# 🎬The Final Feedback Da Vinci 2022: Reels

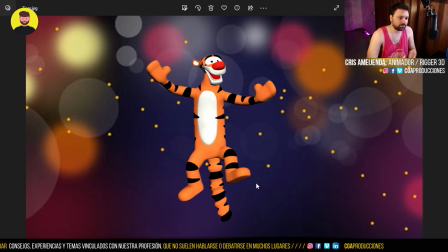Como still frame en sí mismo funciona mucho mejor el otro. Varias cosas acá. Lo que más no gusta acá es la mala calidad de la imagen de fondo. O sea, pixela un montón, ¿sí? Queda mal. Y la verdad es que le quita calidad a un personaje que está muy lindo.
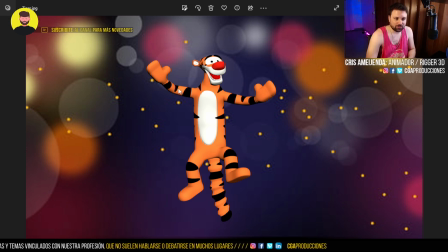Creo que eso sería como lo más lo más flojo de este render. De hecho, repito, en el video que tenemos por acá, estaba muy, muy bien.
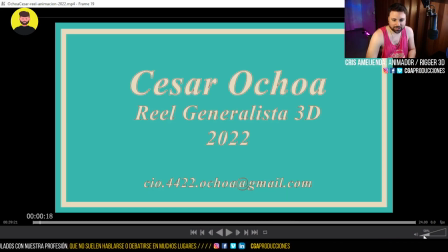¿Sí? O sea, el tipo de render que habías laburado. Está re lindo.
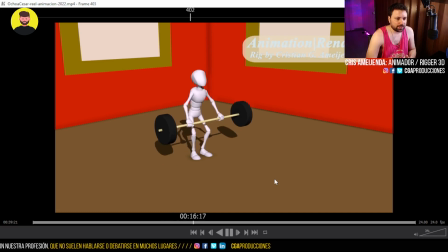Después, la música está muy linda. Por ahí te halagaron mucho.
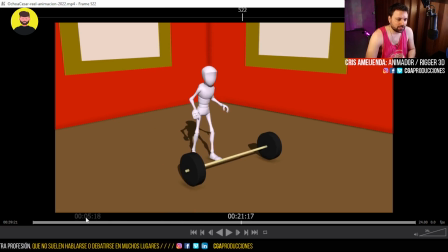O sea, los jurados, escuché que les gustó mucho cómo hiciste O sea, el rig del personaje, algo que yo ya te había comentado en su momento, les gustó mucho.
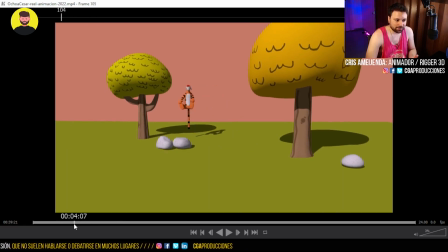La animación está, a mí sinceramente, toda esta primera parte de la animación me encanta, ¿sí?
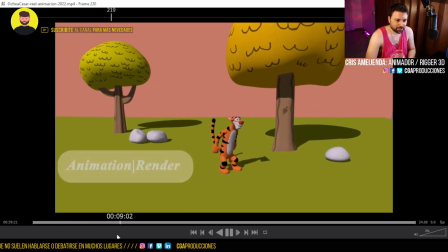Quedó muy bien. Acá la caminata sigue pegando un tirón en algún momento, a ver.
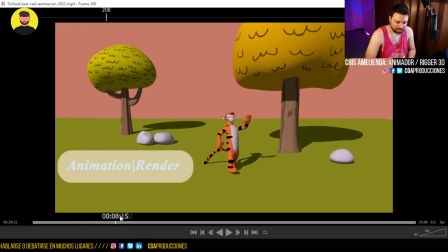Pero mucho más chiquito, ¿sí? Por ejemplo, acá hay algunos movimientos medios bruscos del torso, sobre todo. Sigue pasando esto de que el torso, de golpe, acá en 1, 2, 3 frames, tuc, hace un movimiento muy brusco.
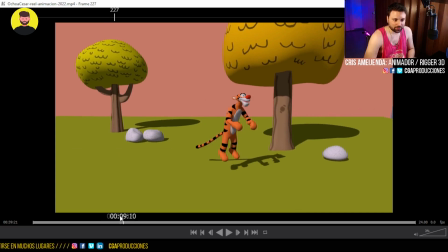Y eso, cuando lo ves en la caminata, se nota, pega como un saltito medio raro, ¿sí? Después nada, tener en cuenta.
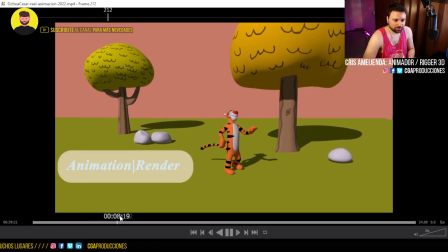El movimiento de la cola está bueno, está lindo. Está bueno, eso me gusta. Y la animación corta.
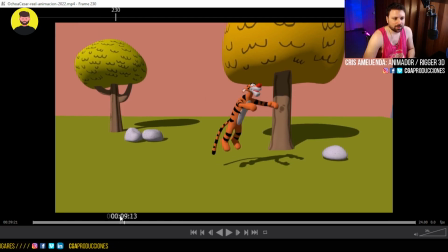Estaría bueno que la animación corte acá o acá. Pero fíjate que lo estás dejando 1, 2.
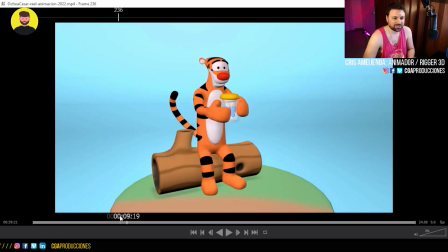O sea, perdón, ahí. 1, 2, 3, 4, 5. 5 frames quieto. Y se nota que es como que llega ahí y queda fijo. Si hubieses cortado antes la animación, eso creo que queda mejor. Esto está bien.
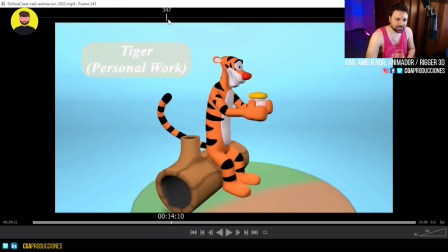El ejercicio de las pesas en general lo noto bien.
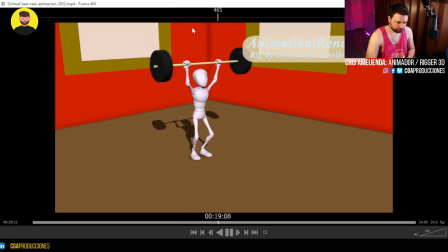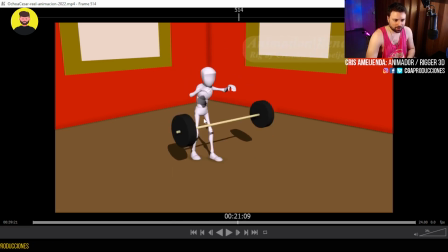Acá creo yo que estaría bueno que acompañe un poco más con el cuerpo y con las manos todavía agarrando las pesas acá y soltándolas a esta altura.
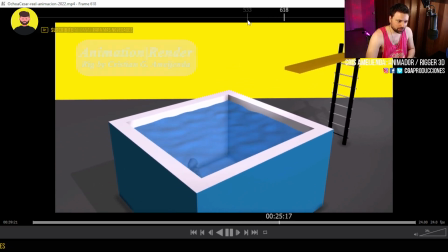Del trampolín me gustó. ¿Sí?
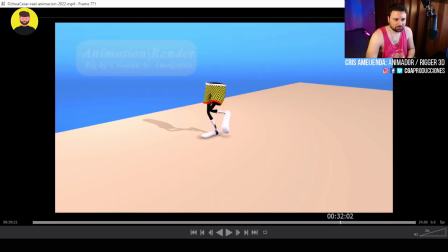Bien, y en general también a tener en cuenta algo para la próxima es,
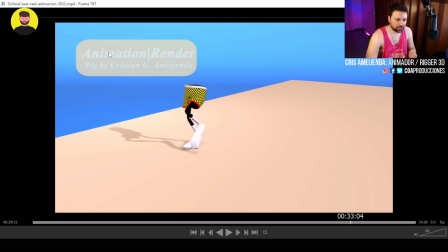así como te comentaba, cómo se empastan los colores con el fondo. Tratar de que siempre los zócalos, en lo posible, se mantengan en el mismo lugar de la pantalla.
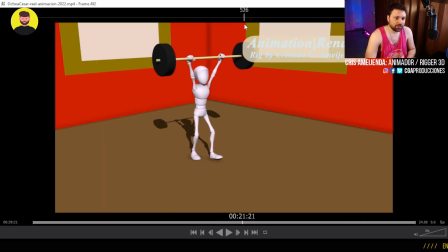¿Sí? Porque si no, el espectador, cada vez que ve un. Acá también se empasta mucho con el fondo.
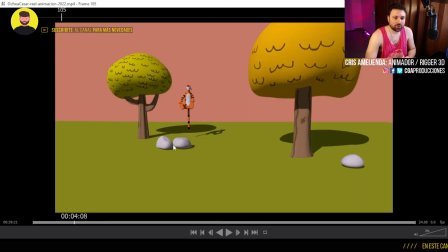Perdón, te decía. Si no, el espectador, cada vez que ve un ejercicio nuevo, tiene que andar buscando dónde está la descripción.
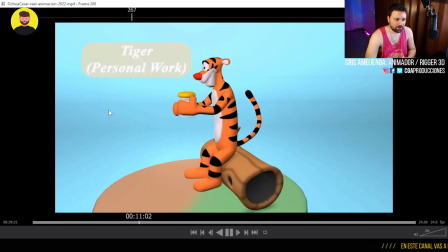De golpe acá, estaba ahí abajo, ahora está arriba. Después, en otro ejercicio, cambia el lugar.
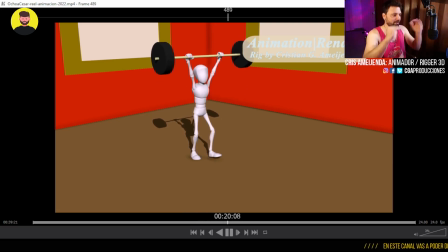Como que le vas cambiando. Es como que estar viendo una película y que todo el tiempo te cambien de lugar los subtítulos. De golpe te los ponen al costado, abajo, arriba.
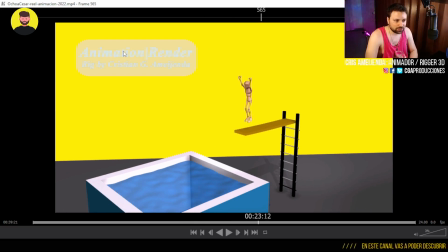Y bueno, nada, como último tip, los zócalos, ¿sí? Quizás incluso podría ser hasta más chiquito, acá arriba. O sea, puede ser arriba, puede ser abajo, pero digo, la mitad del grosor o sea, la mitad de altura que tiene. Puede ser letra más chiquita. El zócalo tiene que ser algo que esté ahí por si alguien lo quiere ir a buscar, pero no algo que sea un título como una película.
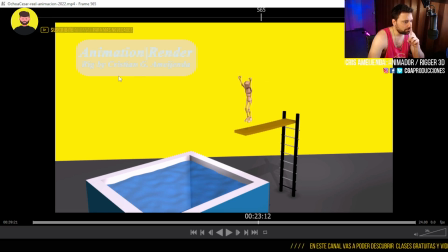Y una última cosa, los zócalos pueden cambiar el color, o sea, vos puedes usar, por ejemplo, una letra blanca para los momentos donde ese,
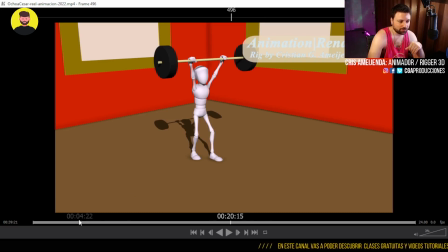por ejemplo acá, puedes usar unas letras blancas y en momentos donde esta zona de acá empasta el blanco,
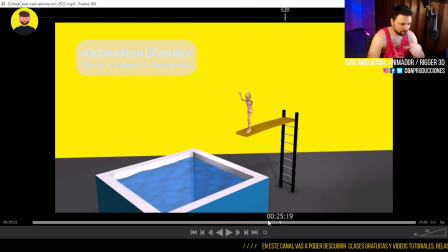por ejemplo acá, puedo usar letras negras, ¿sí? Por ejemplo ahí no, perdón. En el principio podría ser acá.
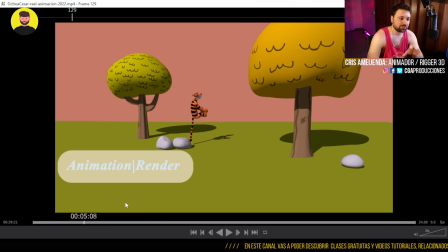Puedo usar letras negras, ¿sí? Eso lo puedes hacer, pero manteniendo siempre el lugar, la tipografía, el tamaño, etc. Creo que es un muy lindo rig, que hay un montón de cosas que se pueden mejorar, sobre todo prolijidades boludas algunas, ¿eh?
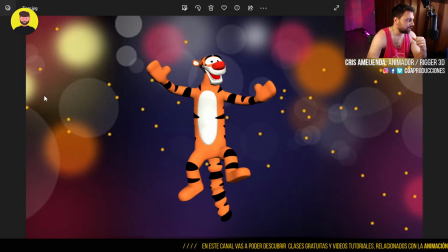Como yo te digo, esto que la verdad es que hubiese estado mucho más lindo el escenario que usaste para la animación o ese que está sentado con la mariposa. Siento que sí, esto lo mata un montón, este fondo así.